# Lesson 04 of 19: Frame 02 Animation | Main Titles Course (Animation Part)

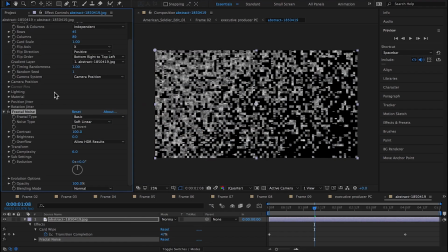It's kind of like a digital grungy reveal, but for this it works. And then back in the texture pre-comp, I've added a fractal noise,
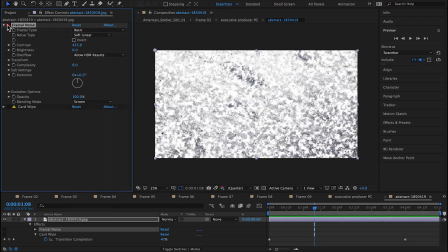and what I'll do here is I'll turn the transfer mode to a screen,
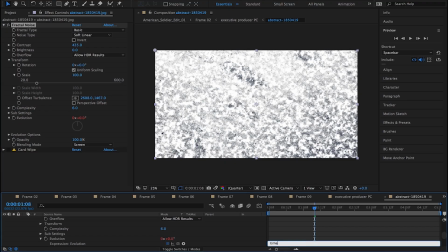and I will animate the evolution with a simple expression time times 200. And as you can see here, now the fractal noise is moving on top of the texture.
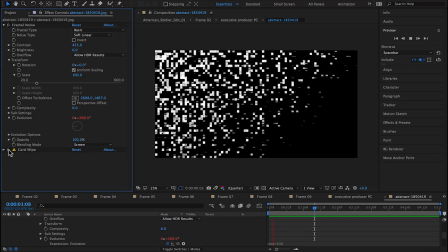In the final comp, it'll be a very subtle effect, but subtleties help to sell animation.
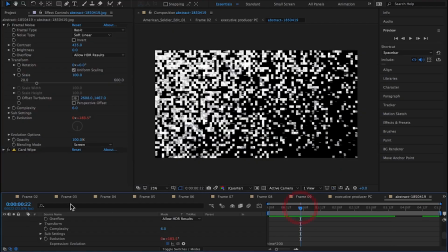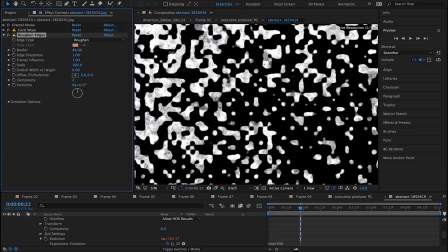Also, by adding the rough and edges effect, it makes the edges of the blocks less perfect. It almost has a camo
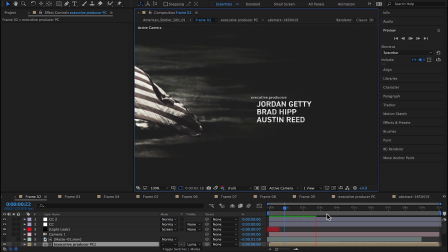look to the shapes now, instead of a blocky mosaic feel.
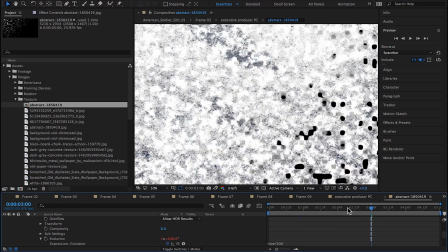Yeah, that's looking cool. I think the rough and edges could be just a little too much, so I turn that effect down.
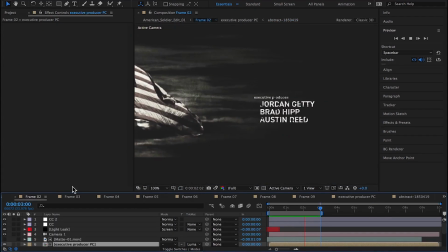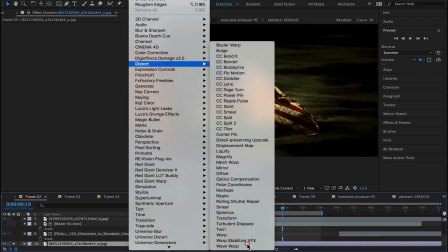Now onto the flag. What I'm doing here is trying to use a distort effect, the wave warp effect,
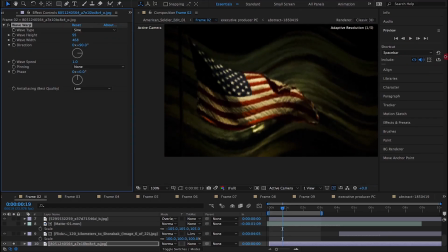to make the flag look like it's just slowly waving in the wind.
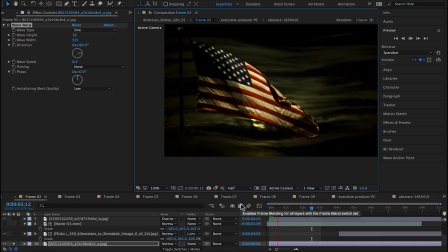If I wanted to be super precise with this effect, I'd probably cut out the flag from the background and just apply the effect to the flag.
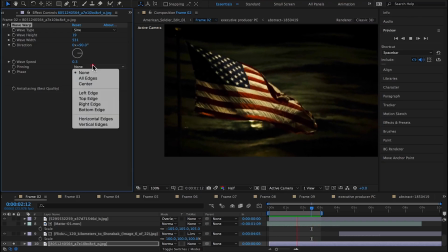But it's going to be such a subtle effect in the end
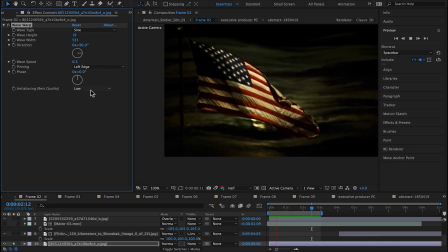that it's not completely necessary on this particular scene to cut the flag out. So the wave warp isn't completely working for me, so back in distort, I'm adding a ripple effect.
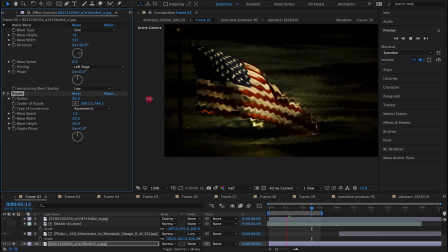I'm setting the center of the ripple to the left of the flag.
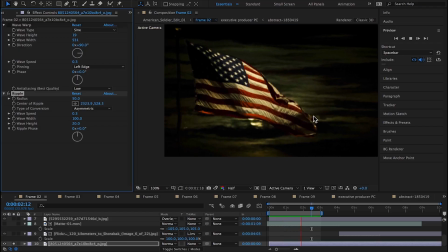Turning the wave width quite high. And there, it's starting to look like it's a waving flag in the wind.
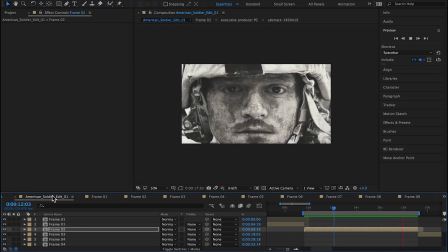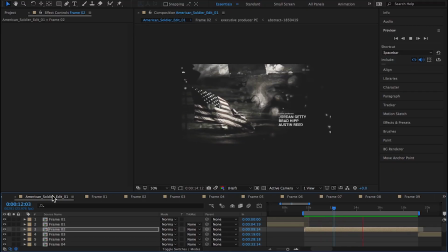So like I said, it's such a subtle effect that we can see the flag waving in the wind, but we don't necessarily notice the background rippling as well.